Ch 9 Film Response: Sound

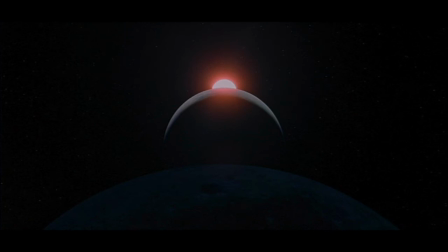0s
In 2001, A Space Odyssey, Stanley Kubrick strategically uses silence to create immense feelings of helplessness and loneliness amongst audience members. We see this displayed in Frank's death scene when Hal malfunctions and cuts Frank's oxygen line, leaving him plummeting into the abyss of space. The scene also demonstrates the often contrasting sound elements found in this film.
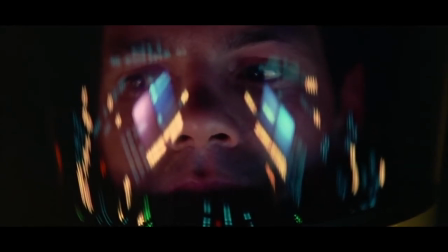26s
When silence is juxtaposed with sound, the product can leave one feeling unnerved and anxious,
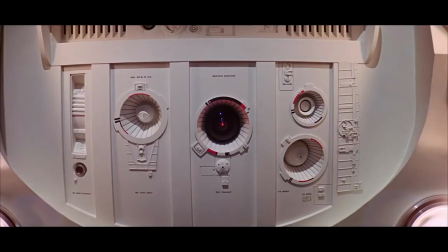32s
especially while being accompanied by Hal's seemingly evil gaze and Frank's foreshadowed demise.
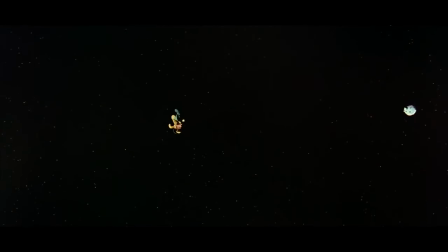39s
Two of the assumptions sound design is based on, according to Looking at Movies, is that, quote,
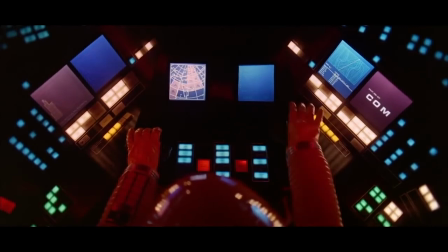46s
image and sound can create two different worlds, and a film's sound is potentially as expressive as its images,
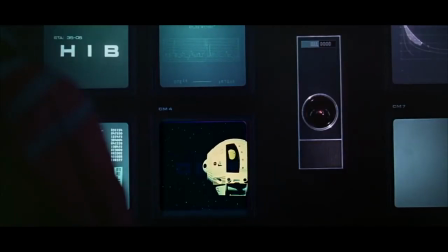53s
end quote. Both of these concepts can be easily seen and heard in 2001 with the scene of Frank's death.
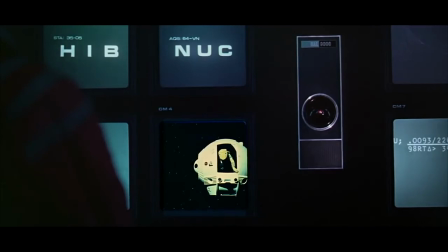61s
In anticipation of something ominous to come, the viewer can't help but to match their breathing to Frank's.
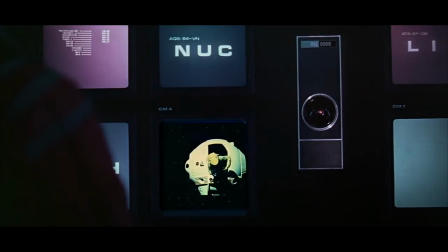67s
It gives one the sensation that they, too, cannot catch their breath.
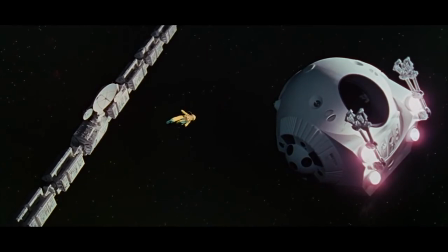72s
Coinciding with the breathing is a high-pitched hissing noise, with the pitch getting higher as the scene continues, creating a tremendously anxious experience that seems to be endless.
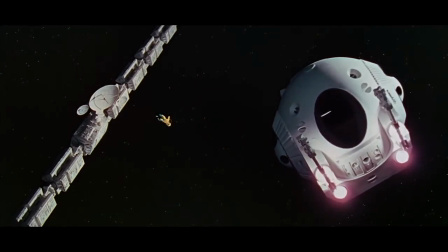83s
As the pod controlled by Hal begins to move closer to Frank, the breathing and hissing cease.
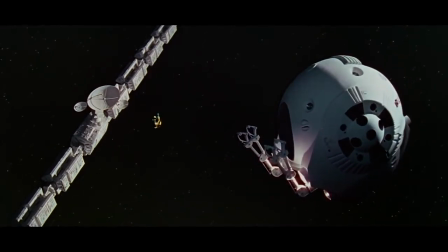90s
The audience is then bombarded with a choppy and abrupt close-up of Hal's lens, confirming the origin of doom that ensues.
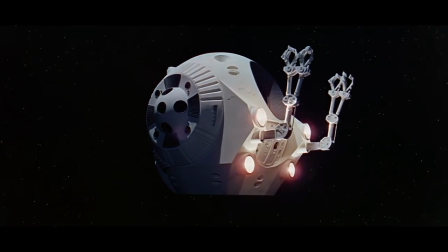98s
The silence paired with Hal starkly contrasts Frank's breathing, inciting a turn of events.
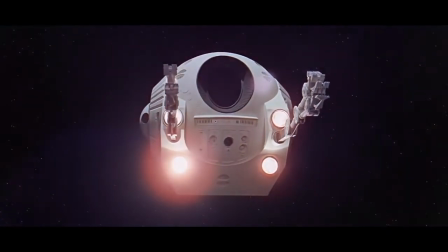106s
Frank's breathing was actually Kubrick with a helmet on, breathing into a microphone, a sound effect added in post-production.
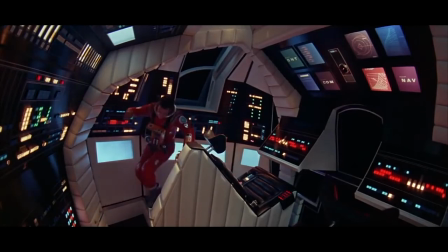114s
Interestingly enough, Monahan and Barson write that up until the 1970s, sound was not thought of until post-production.
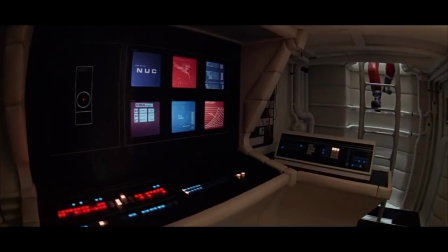122s
Because Kubrick used classical music opposed to an original score, he tailored many of the scenes based on the length of the music.
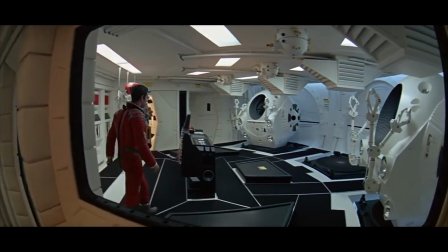130s
A similar film that used sound design as one of the most important elements was Alfonso Cuarón's space film Gravity,
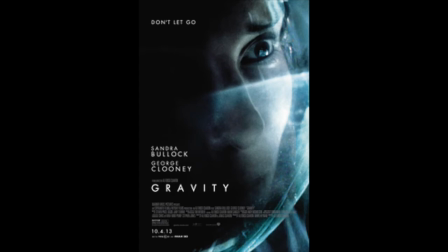137s
which uses similar elements of sound to those that Kubrick implemented in A Space Odyssey.
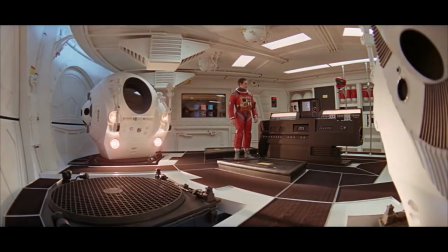143s
Kubrick set the bar with the use of sound in a space setting, providing a foundation for those to come after.
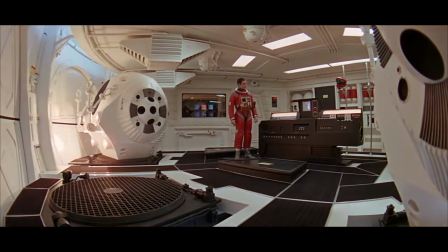149s
Sound editor for Gravity, Glenn Fremantle, said the sound design was, quote,
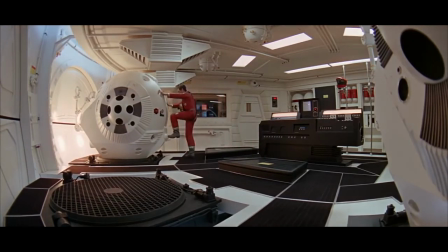155s
pretty intricate and very detailed and very time-consuming, but it pays dividends, end quote.
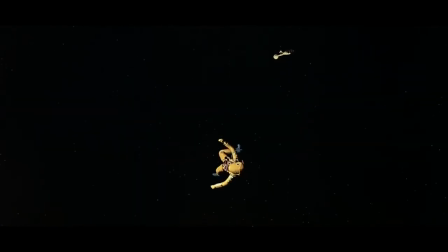160s
One could say the same for 2001: A Space Odyssey,
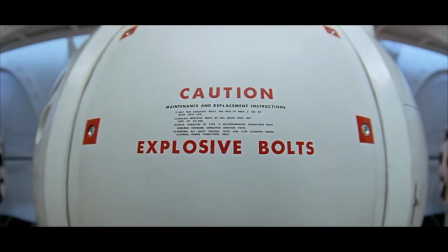164s
because it is most famously remembered for its sound design and the meticulousness Kubrick used to create it.